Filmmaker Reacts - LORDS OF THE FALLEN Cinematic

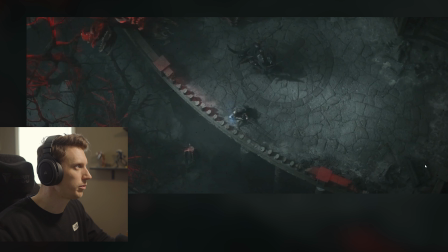[15:15]
And that creates a really cool effect.
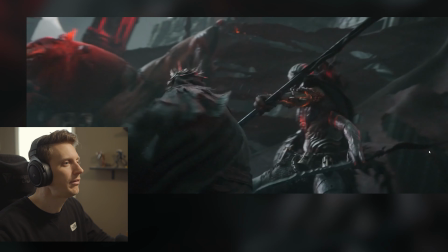[15:18]
You can just feel like boom, like every hit is like matters i love how everything is still accented by this like subtle red light um it just
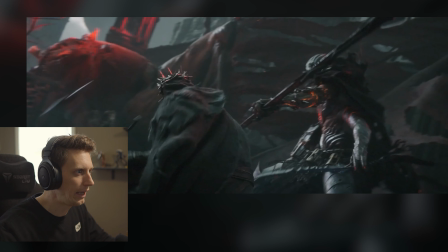[15:25]
yeah it makes it makes the image pop right off because otherwise everything is very gray um greenish gray but whenever you have those like accents it
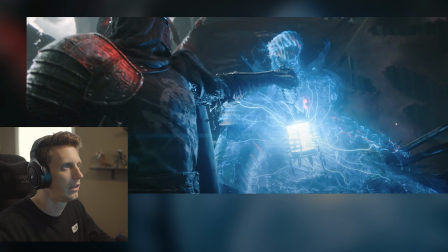[15:33]
really makes it you understand what's happening these are really cool effects the tendrils are really cool
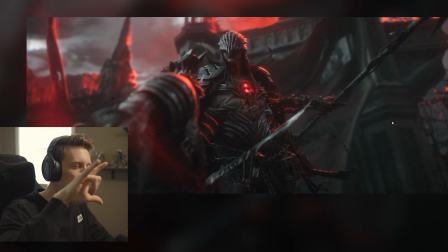[15:43]
and i love i love this this is like a classic thing where like the camera starts at one height And then the camera lowers as it's panning, you know, tilting up towards towards the enemy. So it makes him look even taller than he is.
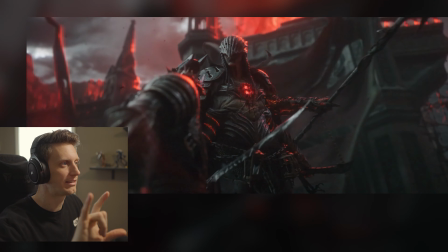[15:55]
Camera starts up top. And as our hero is falling, it's going down. So you really, really get the sense of the scale.
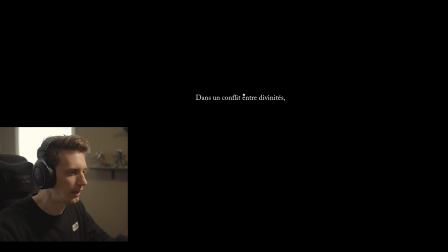[16:03]
Makes him feel very imposing. All of it, man. This is so cool. I'm going to skip ahead and pass all this text. I don't understand. I'm disappointed we didn't get a car. I thought for sure we'd get a car. I'm sure I just booted up the uh a different translation for this uh for this trailer but here we are car I mean they really set me up here very
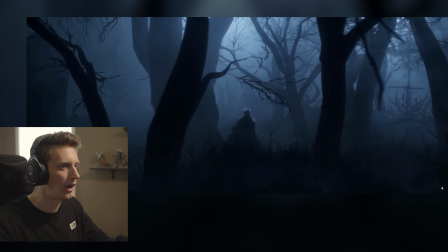[16:22]
very tragic I love all this oh man this shot right here I'm such a sucker for silhouettes I love silhouettes and this looks
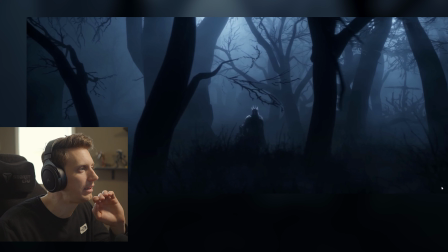[16:30]
gorgeous all the layers of depth you can see like hazy like faint um trees and buildings in the background like like ancient like artifacts and um and then up front is obviously super dark
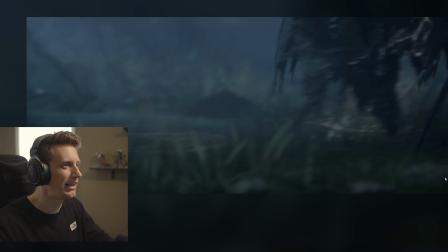[16:43]
this I would play a game like this that is just a side scroller that has this kind of energy like you look at this how sick
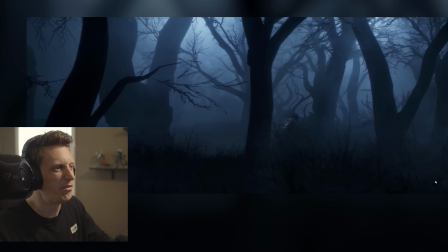[16:50]
would that be if you had a game that was just a very dark silhouetted violent but like still high-end graphics you know not like an old
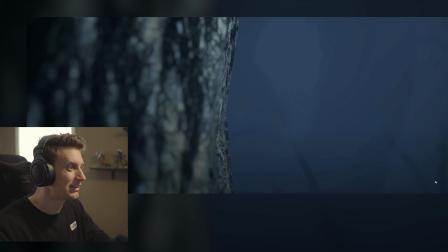[16:57]
school game a new a new school game there's a side scroller would look so cool if that exists
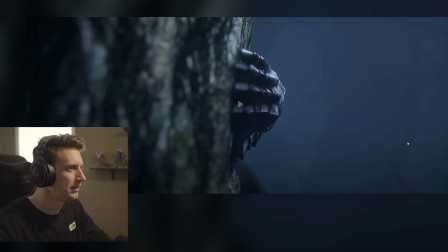[17:02]
please let me know in the comments because I would love to check it out yeah
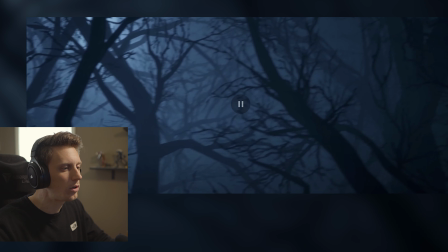[17:08]
then all of this this reveal obviously it looks really tired it's cool like from a filmmaking challenge it's or from a filmmaking standpoint
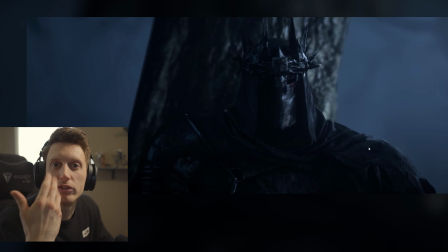[17:15]
it's a challenge right how do you make him look beat and weathered because he just has the same armor on but they're telegraphing it and all of his body movements they're doing a good job obviously you have the the audio cues of him heavy breathing but this is
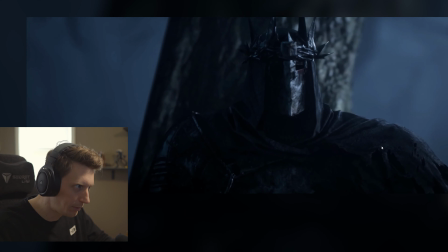[17:27]
really well done how his whole body just has like a little bit of like an off cadence like like breathing pattern
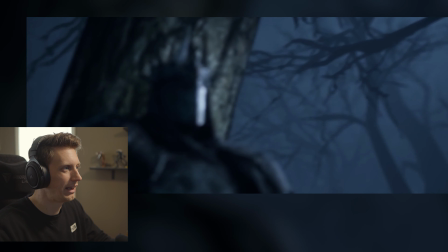[17:34]
yeah a silhouetted dragon just like you kind of catch a glimpse of it that's so hype
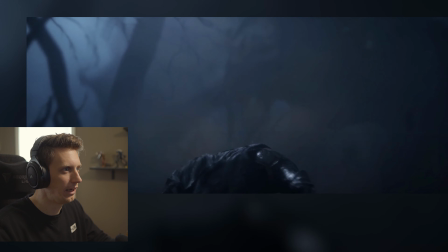[17:41]
and then where's this this final reveal so i want to look at here yep so creature comes back and if i'm not mistaken
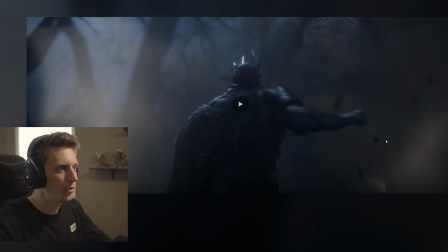[17:47]
when this lands you are seeing only two operating heads and the one he
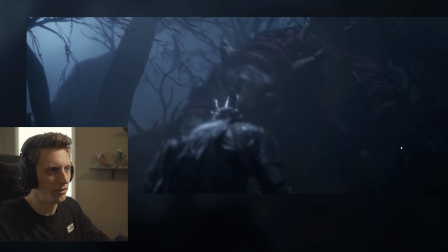[17:53]
chopped on the right looks like it's just hanging off like limp i'm pretty sure that's what's going
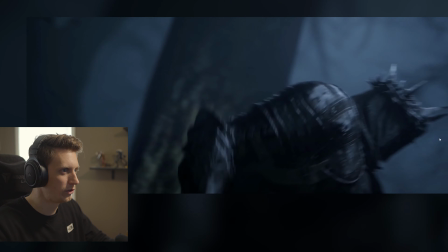[17:58]
on here which is so so sick this creature's got three lives
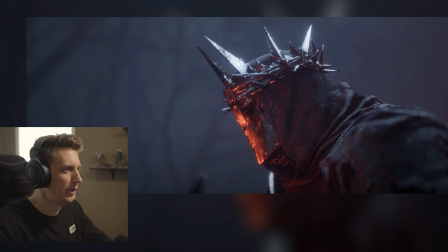[18:08]
yeah you got that red light back which is cool because now you realize it's being like projected by the villain this is such a strong profile shot
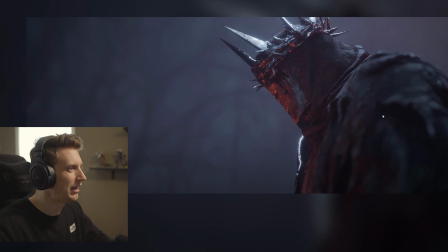[18:16]
you really get to see the helmet in its full glory here but like having that red light pump right on him yeah and this villain is
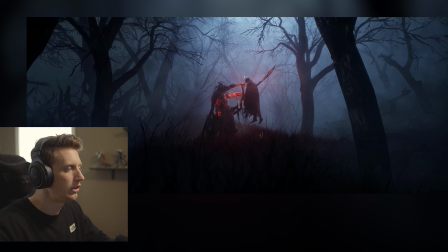[18:25]
massive so sick look at how cool this shot is this i am so just sucker for silhouettes this looks so sick i would love to recreate something um of this nature like dark fantasy like
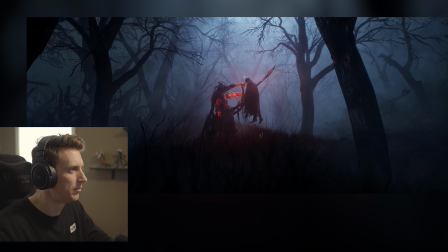[18:43]
this it's just like a nice iconic um silhouette like this i mean you could even i don't think they're doing it they're doing a slight pullback but like you could you could do a slight push in um or even like like slight like like dolly and really get like the parallaxing of the stuff in the foreground versus the background this is yeah and then you get that head chop off like
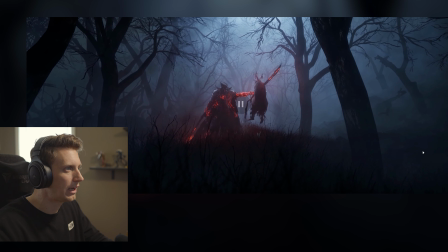[19:02]
this is so visceral and he's holding him up like nothing look how iconic this looks yeah this is gorgeous this is so cool and it's a balance because like the red light emits and it needs to stay red light you don't want it to like fall off into pink so there is actually
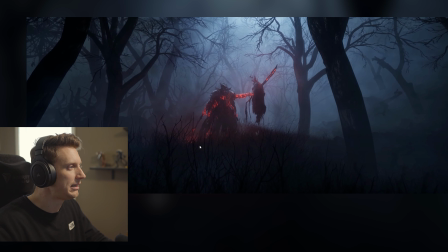[19:17]
a little bit of a balance there trying to figure out exactly how to make it look just right so it doesn't look pink so you have that strong blues the strong reds
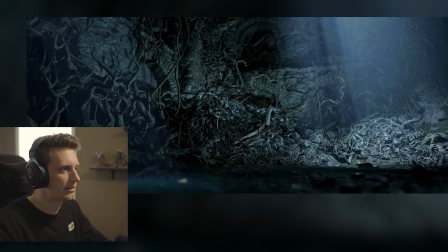[19:24]
uh it's a really strong contrast yeah that is and then that's pretty much yeah but that's this this is very iconic
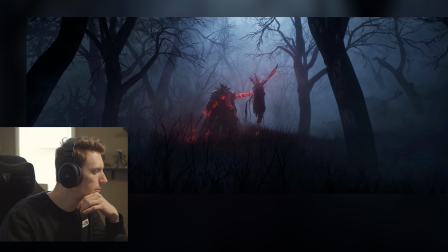[19:30]
i think this and the creature spreading its wings are are the two the two best shots or my two favorite shots i should say um
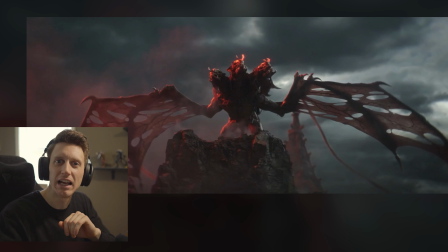[19:37]
because they just they tell so much of the story they're very iconic you could see that and remember exactly what trailer you were watching the second you see one of those shots um this was really cool very very inspiring I love stuff like this. I am such a sucker for dark fantasy and like nobody I shouldn't say nobody.
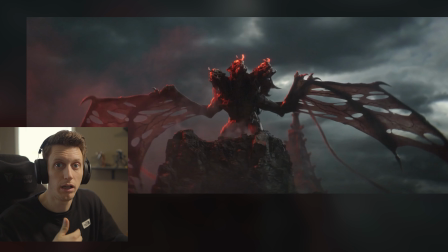[19:56]
It's rarely touched on in filmmaking, you know, shows and movies. I feel like rarely touch on something this dark and gritty and grim in the fantasy realm because it's obviously very expensive. This is a huge undertaking and I don't know if there's a big market for it. There is.
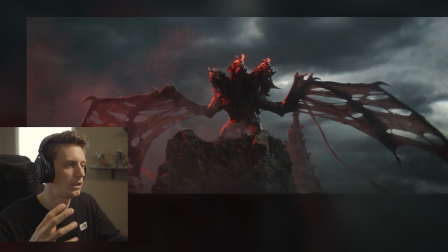[20:11]
It feels like in the gaming community, you know, people love to play Dark Souls and games that have like that really gritty dark feeling but to have somebody roped along for a whole like two hour movie it's a big ask and so it's a lot of production value it's a lot of armor
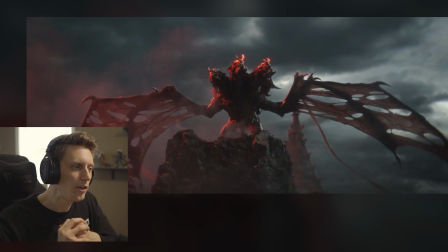[20:25]
and swords and shields and creatures you have to create and um I don't know we haven't seen it done this heavy we do touch on a little bit like Game of Thrones has some cool dragon moments of course but something like this is just pure gothic pure heavy metal dark um fantasy feels
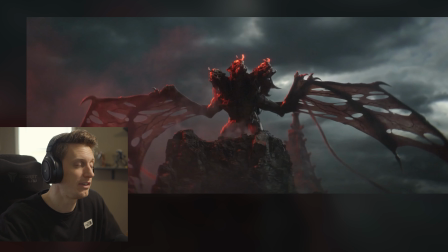[20:42]
like it isn't really often touched on in the filmmaking and so I love getting to watch stuff like this because you're like yeah this not only does this exist it should exist and it works so well so I don't know if this translates to a two-hour thing but I love watching it
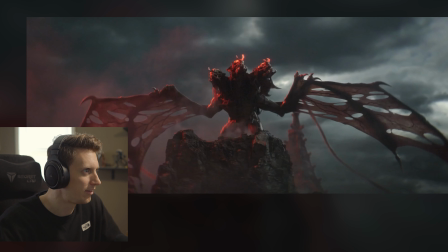[20:54]
as a trailer this is so so cool so bleak so so metal yeah um absolutely love this let me know are there other Lords of Fallen um cinematics that I should be checking out I just I I found this one and this this like this like legitimately has me so excited and so hyped so if there's other ones i'd love to know drop me a comment um on anything else you'd like me to look at but like this has inspired me to get out and to shoot and to create some scenes like this genuinely has inspired me i'm so excited about it so i'm sure i'll see you around at the next one and until then have yourself a magical day see ya